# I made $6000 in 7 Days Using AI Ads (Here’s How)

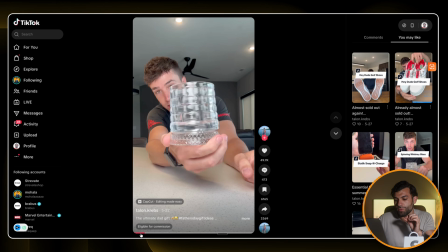995s
See, like the only thing is, right, if you look at the original, right, you got to pay attention to detail. We can see here, If you want to win Father's Day, in the first 3 seconds, he's showing the spin.
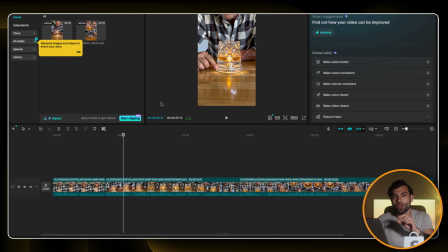1004s
So clearly that's important. That spin effect is what grabs people's attention. So I'm just going to make a quick adjustment here and show you how I essentially improve the video.
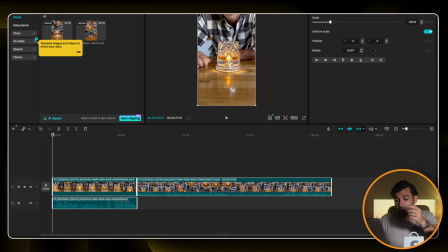1013s
So I actually made this a lot better with just a few adjustments. So the first thing I did was I actually extracted the audio from the first click.
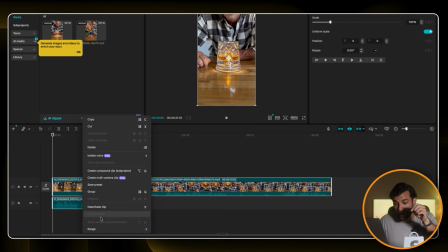1020s
If you right click on the clip, you can click extract audio. You'll see that here, but I already did it.
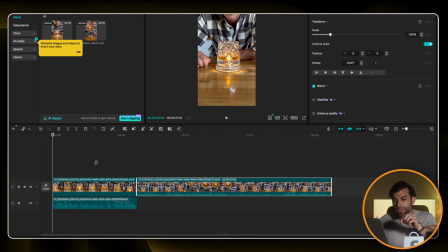1026s
And essentially I just made some cuts to that clip to actually get the best part of the audio that, talks about the Father's Day and the spinning glass and how my father will love this. And it turned into essentially a voiceover. So this made it way better.
If you want to win Father's Day this year, get him a spinning.
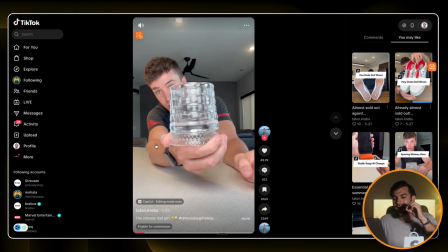1045s
You see how, because I paid attention in the winning ad here, how that hook was strong because it showed the spinning function.
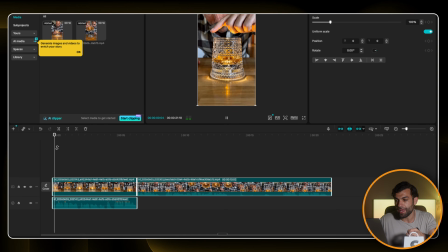1053s
So we got to make sure we do the same thing here, right? So if I click play again.
Want to win Father's Day this year, get him a spinning whiskey glass. Yeah. My dad's gonna go crazy over this. Look how bougie that looks.
And then it just transitions into the remaining 15 seconds of the clip.
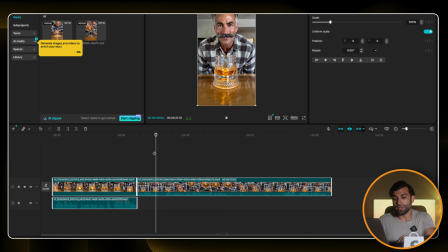1068s
So I did end up shortening the entire clip, but I made it stronger because before this, I'll show you what it was before this, right?
Want to win Father's Day this year? Get him a spinning whiskey glass. Yeah, my dad's gonna go crazy over this.
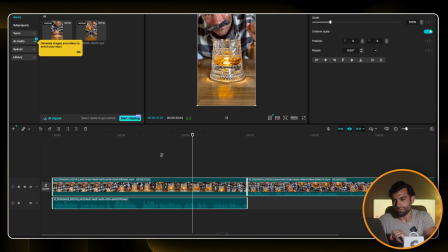1082s This is the new Infinity spinning whiskey glass. You set it down, give it a spin, and it's going to mix your drink automatically in a cloud.
You see how it's a lot of kind of repetitive things here? Like you said, this is a spinning glass.
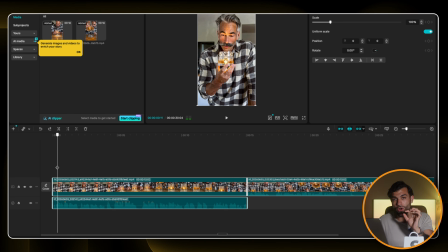1096s
My father's going to love it. And then he says, again, this is the new. And remember, the hook is the part that grabs attention and stops people from scrolling. So essentially, I just kind of cut some things out here and really focused on, how do we make sure we actually grab attention here?
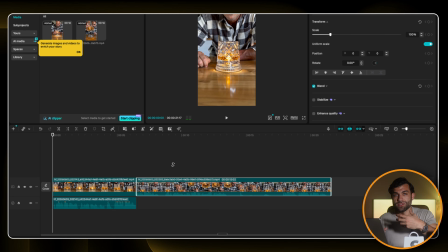1110s
And then the other thing you might notice, by the way, is that if an AI video comes out where he's talking too fast or it just doesn't sound right, well, you can always play around with the actual audio speed. If you go here to audio, and so essentially you can slow it down or speed it up, and then just make sure it sounds as human as possible.
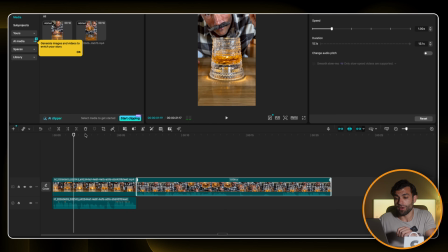1130s
That's all you have to do that, is adjust the speed. But with him, I think it came out really well. So let's watch the final video.
You want to win Father's Day this year? Get him a spinning whiskey glass. Yeah, my dad's gonna go crazy over this. Look how bougie that looks. You got the 360-degree spin.
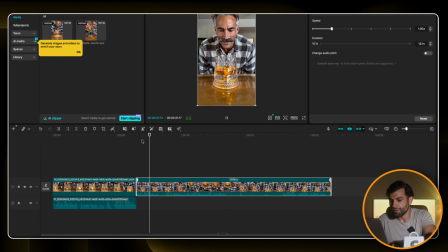1148s
Now, you see how when it has like a random pause?
Look how bougie that looks.
So we can actually like just kind of cut that out, right?
Like, you got the 360-degree spinner right there, and it's so freaking awesome.
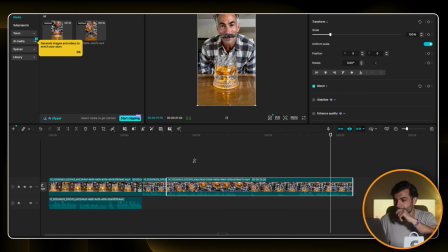1164s If it's still in stock, there's going to be a link in the bottom left of the video. That's incredible.
But perfecting your ads process is just one part of several things you need to get right in order to build a successful brand, at least. And you can get good at every one of them eventually, but it takes months, sometimes years of trial and error.
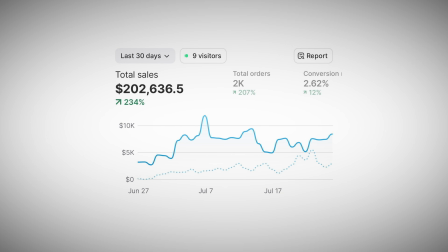1182s
It's much better to have the help of someone who's done this multiple times for years. That's what my coaching program is for. Rather than providing you a shitty course and leaving you to figure out things yourself, we actively work with you to ensure you have the best possible chance of succeeding. We get on calls with you where you can ask questions and solve any roadblocks you face. We help you pick your community, build the brand with you one-on-one so you're never guessing.
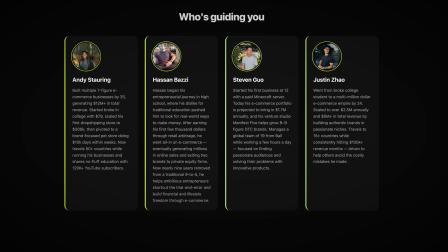1205s
You'll have access to a community of not just experts who've done what you want to do and are doing it every single day, but also regular people just like you that you can relate to.
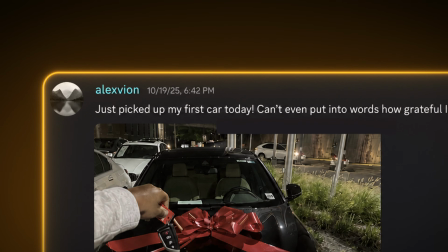1214s
Many of these people joined a few months ago and have already generated tens of thousands of dollars in sales from complete scratch as beginners. Hundreds of people who are getting better every day and striving for success. If that sounds like you, it's the first link in the description below.
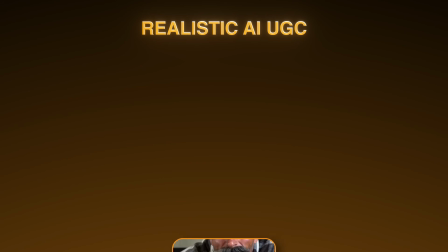1227s
So hopefully this video gave you clarity and you understand how to make an ad that looks realistic for about $1. But that ad on its own is worth nothing. An ad alone doesn't make you money. It's how you use it. And if you want to know how I use these ads to scale to 6- and 7-figure months, check out this video right here.